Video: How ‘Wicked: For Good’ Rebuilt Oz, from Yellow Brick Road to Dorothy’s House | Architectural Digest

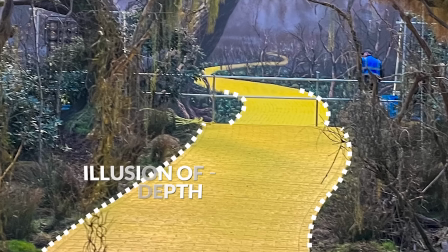4:07 So this is an old trick from the original film where you literally go down and then you come back up and you create a little hump so you feel like it goes down here and back up into the backing.
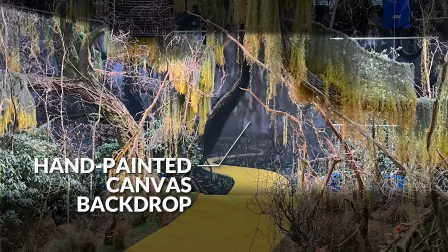4:16 We've put a canvas up around the entire stage as high as the 35 feet, and we'll hand paint the backing with scenic painters, and then we'll light that. Oddly, if it's photographically sharp, it looks flat and fake, but whereas a painter, the fact that you get a slight diffusion through paint allows the human imagination to push that backing away.
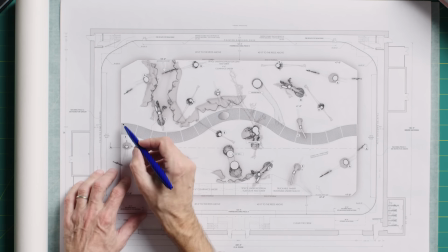4:38 Okay, so here we have a stage plan, which is a top view looking down on the forest and the yellow brick road.
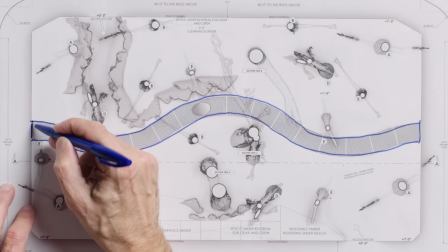4:45 So here is the yellow brick road with undulating ramping, and it finishes here.
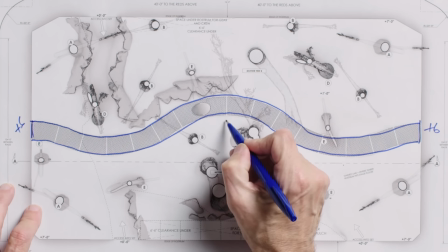4:49 So we're at high points here.
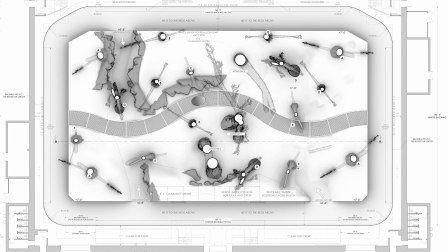4:51 We're probably at +6, +6, and we go down to +1 in the center, and then probably +2 there, so you can really feel the undulation.
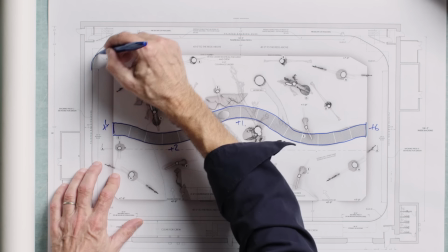4:59 Around this whole stage, this is the painted backing, the whole lot. And we can't really paint this until we understand all the placements of the trees,
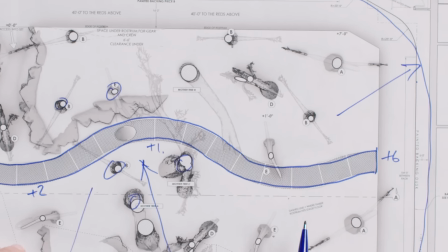5:10 so we can start to understand what views we need and how the perspective works into the backing. So the perspective on this side is not hard because we know the yellow brick road is going to wind in and it's surrounded by trees.
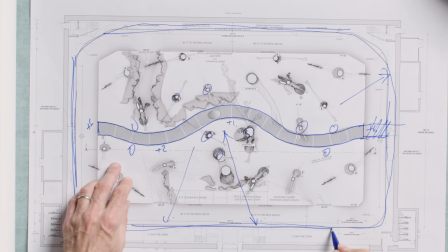5:23 So we know kind of these two sides.
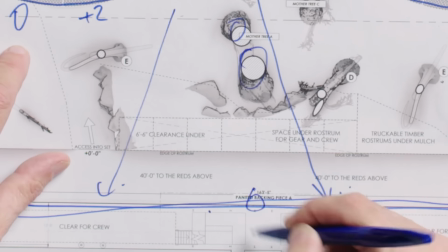5:25 It's these two sides in terms of a painted backing that we really have to be careful with, because we don't want a big tree too close to the backing.
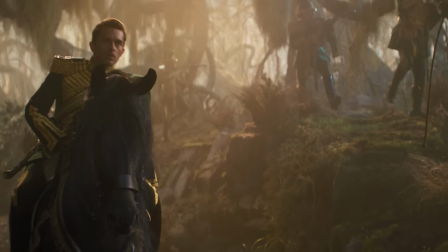5:33 And if we have a big tree there, we're going to need to put perspectives of trees getting smaller at the right scale into that backing.
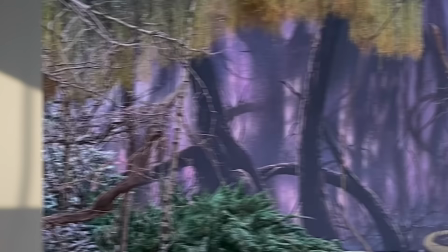5:41 So it's very important that it happens as one journey for the scenics, for the set construction, for the greens department.
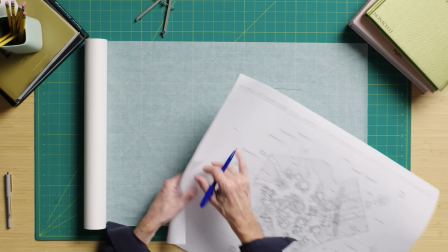5:49 And we're painting it for night, and then if there's areas we need, we can paint it for day too.
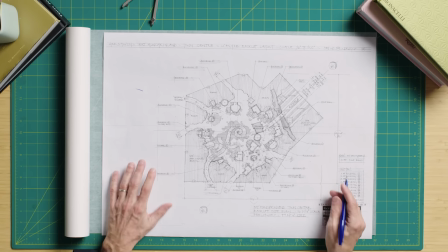5:54 Okay, so the other place the yellow brick road exists is in Munchkinland, in the village.
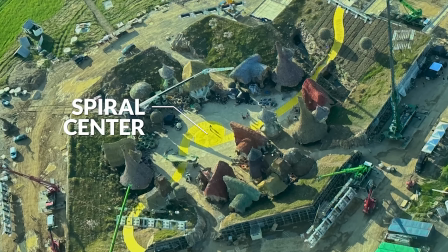6:00 So here we have the collision of the Wizard of Oz and Wicked. We're looking at the yellow brick road as it comes in, and it curls.
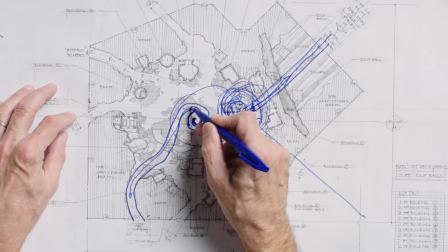6:09 This spiral is the actual collision of the two stories.
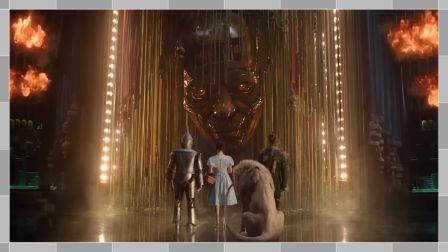6:13 So this is the story of Dorothy on her journey to the Emerald City, and it's a journey that's really been created by the wizard.
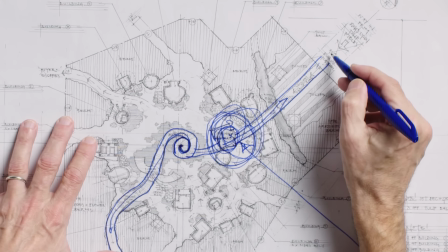6:21 She's now being used by the wizard as a witch hunter to chase Elphaba. We have the tornado that drops the house on the Wicked Witch of the East. We have
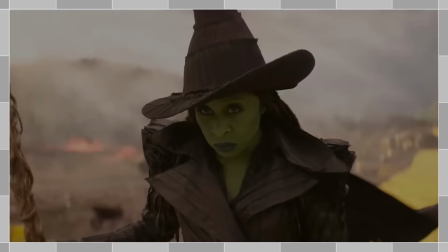6:29 Nessa Rose's journey down towards that tragic moment.
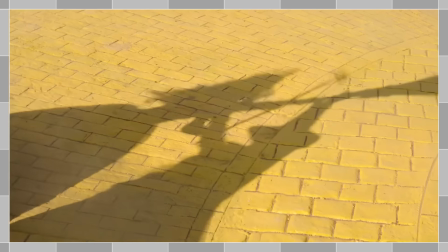6:34 This is also the moment where Glinda and Elphaba confront each other. There's a very intense emotional moment.
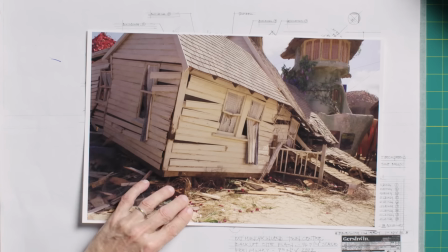6:41 We have a lot of story ideas colliding, and that needs a lot of visual ideas.
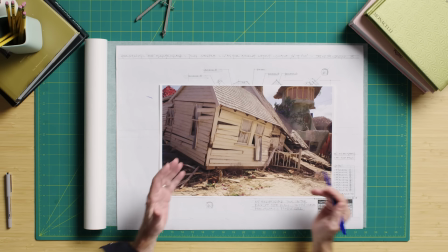6:47 So here we have the crashed house. That's the start of Dorothy's story, and it's the start of the Wizard of Oz clashing with Wicked.
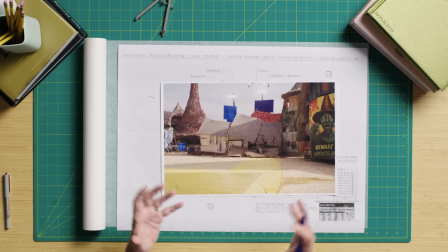6:56 So how do we do a crashed house in Munchkinland? We've also doing a lot of filming here without the house. Practically, we need to create this house somewhere else.
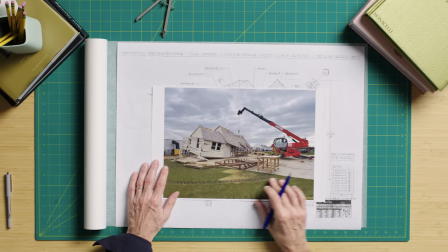7:08 And we need to design it, make it, fabricate it, so we can move it into place.
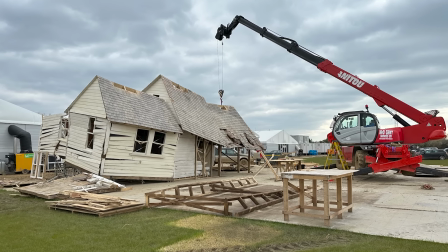7:13 So this image shows us constructing the crashed house outside the set.
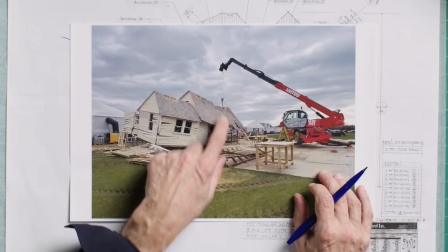7:18 We actually built it about 300 feet behind the set, and we sculpted it and built it,
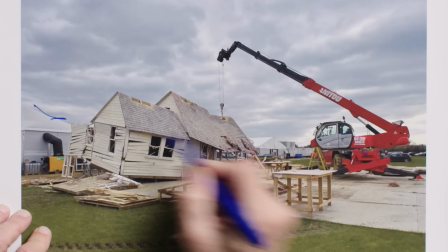7:23 and then figured out how to move it and crane it into position for these shots, and then take it out for the filming that happened after it.
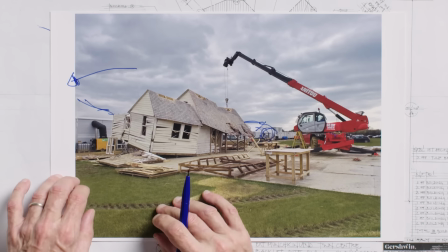7:30 These are all prop warehouses. Actually, we're growing tulips in this one. And so behind here is the actual set.
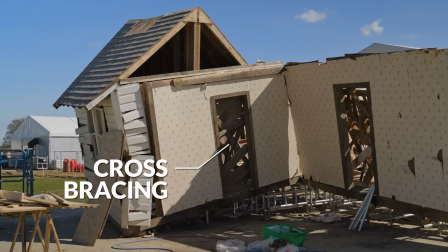7:36 So this looks like a house from the outside, but inside it's just a series of bracing and structure.
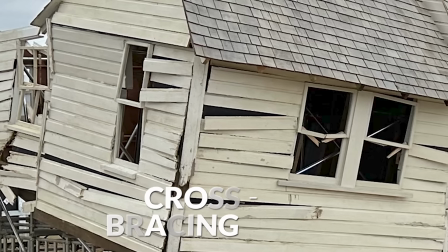7:43 So we can pick it up and crane it onto set as a sort of overnight changeover. So the inside is just a series of cross bracing,
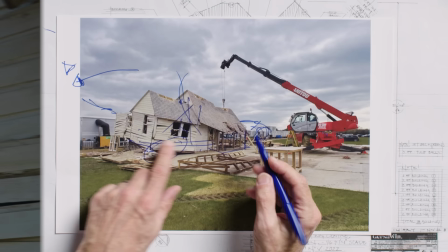7:51 except where we'd have to put window dressing and actually some pieces of furniture or wall hangings for any view we might see through a window.
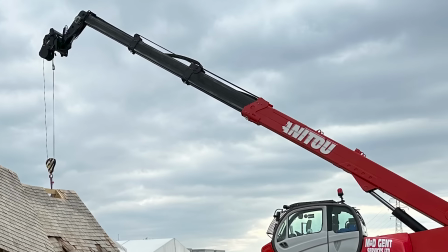7:58 So you'll notice how these windows are notoriously small. And that really is to constrict the view, because we've got to lift this thing onto set.
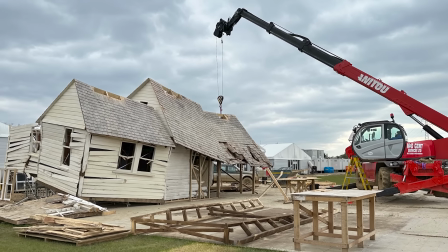8:05 So we have to make sure that the structure is safe. This is the most famous house in a fairy tale, certainly an American fairy tale.
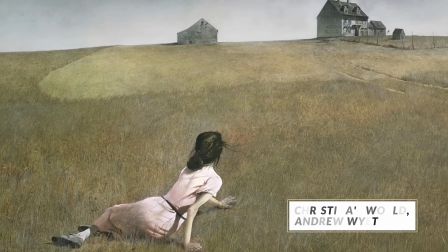8:13 So it really has to be a slice of Americana.
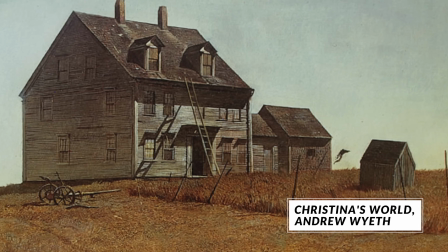8:15 There's a painter called Andrew Wyeth who described a lot of this type of farmhouse in his painting.
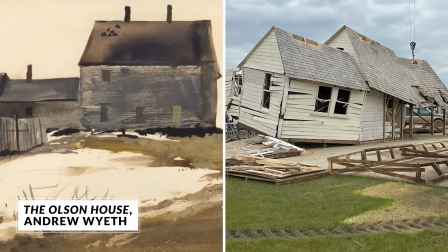8:21 So we really have to connect with the feeling that those paintings give you alongside something you're very familiar with.
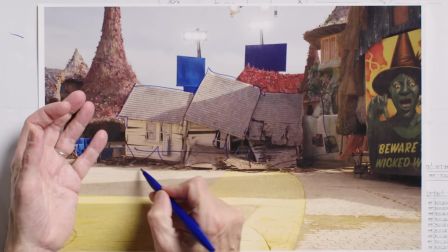8:28 And we spent a lot of time looking at this house and deciding how this collapsed, how roof tiles collapse, how a wall might collapse, how a window might collapse. Remembering we have to leave an area for the shoes to exist, which is actually one of the most important pieces of this design. One of the most important sets in the second film is Kiama Ko.
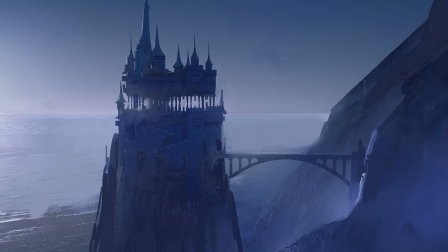8:49 It's actually where we hinted it in the first film, in the opening shot, but it really exists in the second film as a new set. It's a very important place. It's really what we know as the Castle of the Wicked Witch of the West.
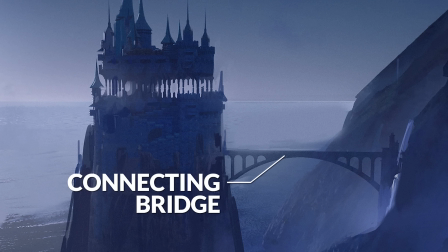9:01 This is as far west as Oz goes.
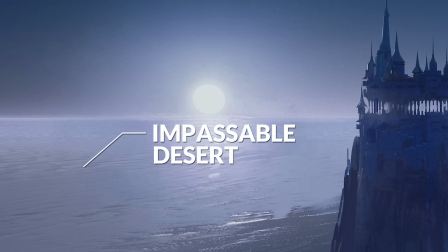9:04 This is being held onto the land of Oz by a very small bridge, and it's pushing west into the impassable desert.
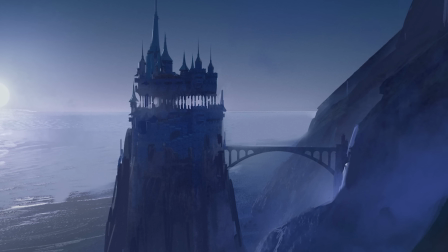9:11 And this is a reminder of where our story ends. There's two sets I needed.
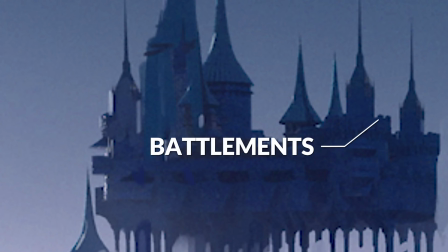9:16 I needed this area for No Good Deed, so I needed this arch area here to play a whole scene, and then I needed the battlements at the top for Good.
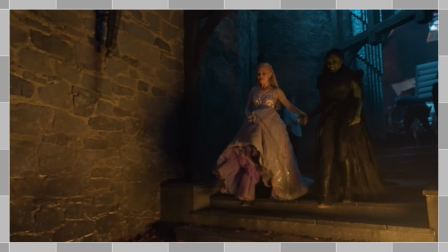9:24 For Good being a very emotional song and the connection of these two friends.
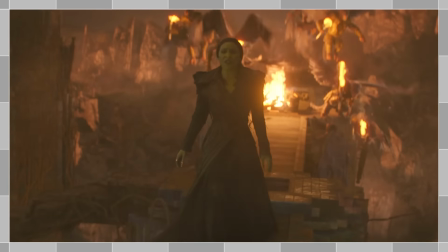9:30 Could I then design it in a way that it felt like it belonged to Elphaba when she finally becomes the Wicked Witch of the West?
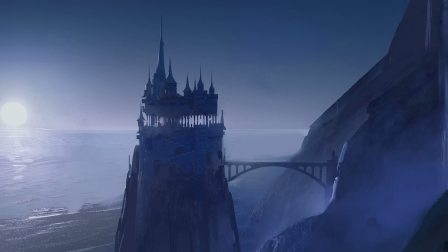9:37 And here I saw the opportunity to start bringing in the time that belongs to the Grimmery.
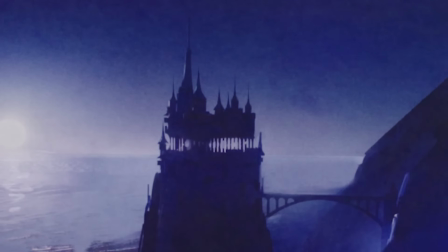9:44 Could I make a castle that felt like the top half was floating. So how do we make a floating castle? So some time ago, I thought, well, if you have arches that sit on the ground, wouldn't that be great?
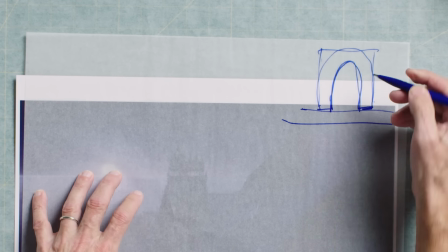9:59 But what if they didn't sit on the ground and they floated? So the magic in a floating arch, which is great, but that would mean there's really a very small gap between the arch and the floor.
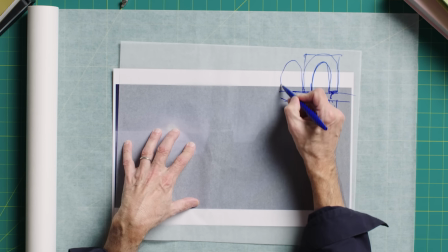10:10 But what if the castle had a mirrored arch in it? So then suddenly you get these arches that feel like they are floating.
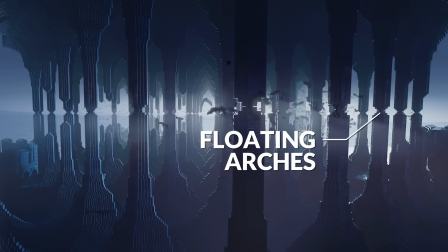10:19 So from a distance, we start to see views and light through all these arches, but they don't connect.
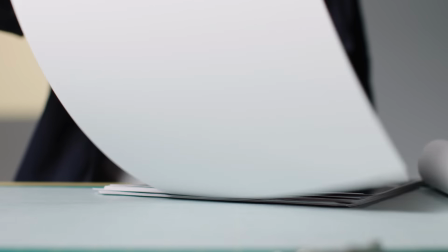10:26 So the whole top half of the castle here feels like it is floating.
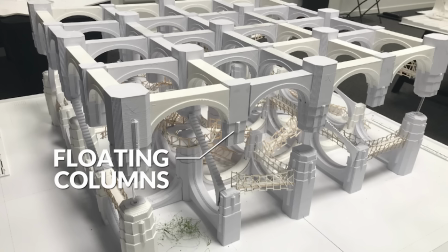10:32 Here we have the No Good Deeds set. And you'll notice here's the floating columns, here's the gap, here's the arches which connect to allow the castle to float, if this is the upper bit of the castle.
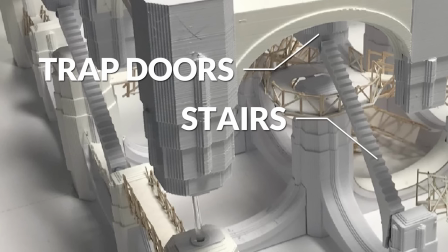10:43 This place is also a network of stairs, trapdoors for the monkey, hidden passages. These trapdoors and these staircases play a very important part in the final scenes of film 2, Wicked for Good, and you'll find out why.
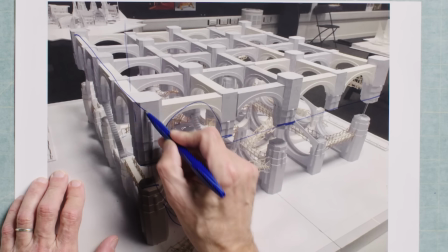10:59 This was the planned idea of what we might build on a soundstage. Here's the problem.
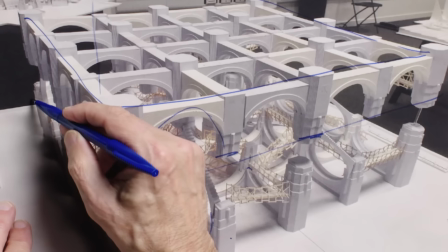11:03 We would need to hang this entire top half of the set because it doesn't connect to the bottom half from the grid, and then we'd need to put this lower half on the floor with its upside down arches,
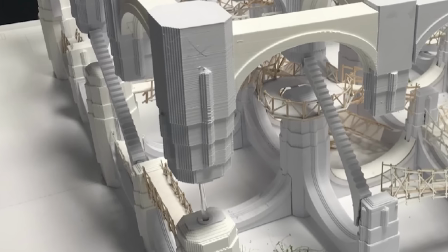11:14 which ultimately wouldn't allow the camera to make the moves it needed within the set.
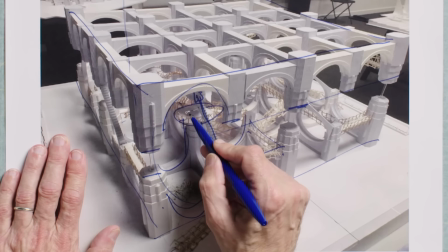11:20 And so there was a lot of complexity in here. We knew that we could only build the moments where Elphaba needed to travel for a no good deed.
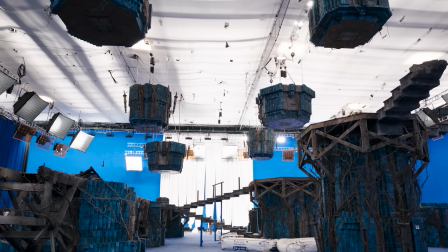11:29 And so within this set, we just picked certain parts of it and built those bits only on a soundstage, still leaving the correct distances.
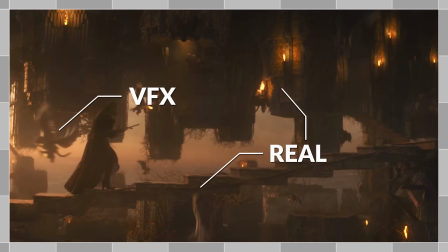11:38 So it was a strange set. It looked kind of half built. So visual effects could take this 3D model and then recreate the bits in between,
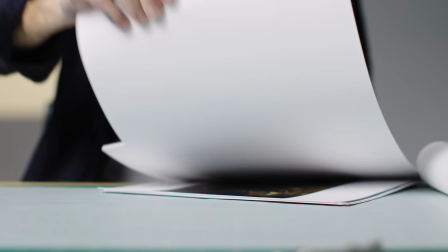11:47 and they wouldn't get in the way of the camera, and also allow us to put in the flying monkeys where we needed and the rest of the castle.
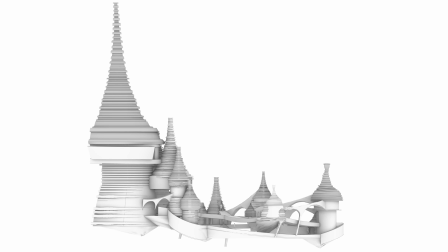11:54 Kiama Ko also houses the battlements, which is the top portion of the floating section of the castle, and that's where we stage For Good, one of the main songs of the second film.
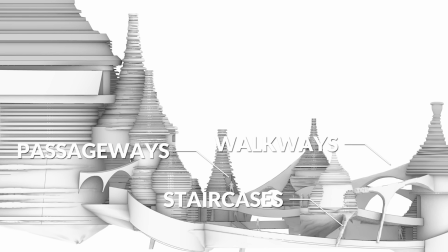12:06 Came up with this design of the battlements that really was in keeping with passageways, Escher staircases, and rooftops.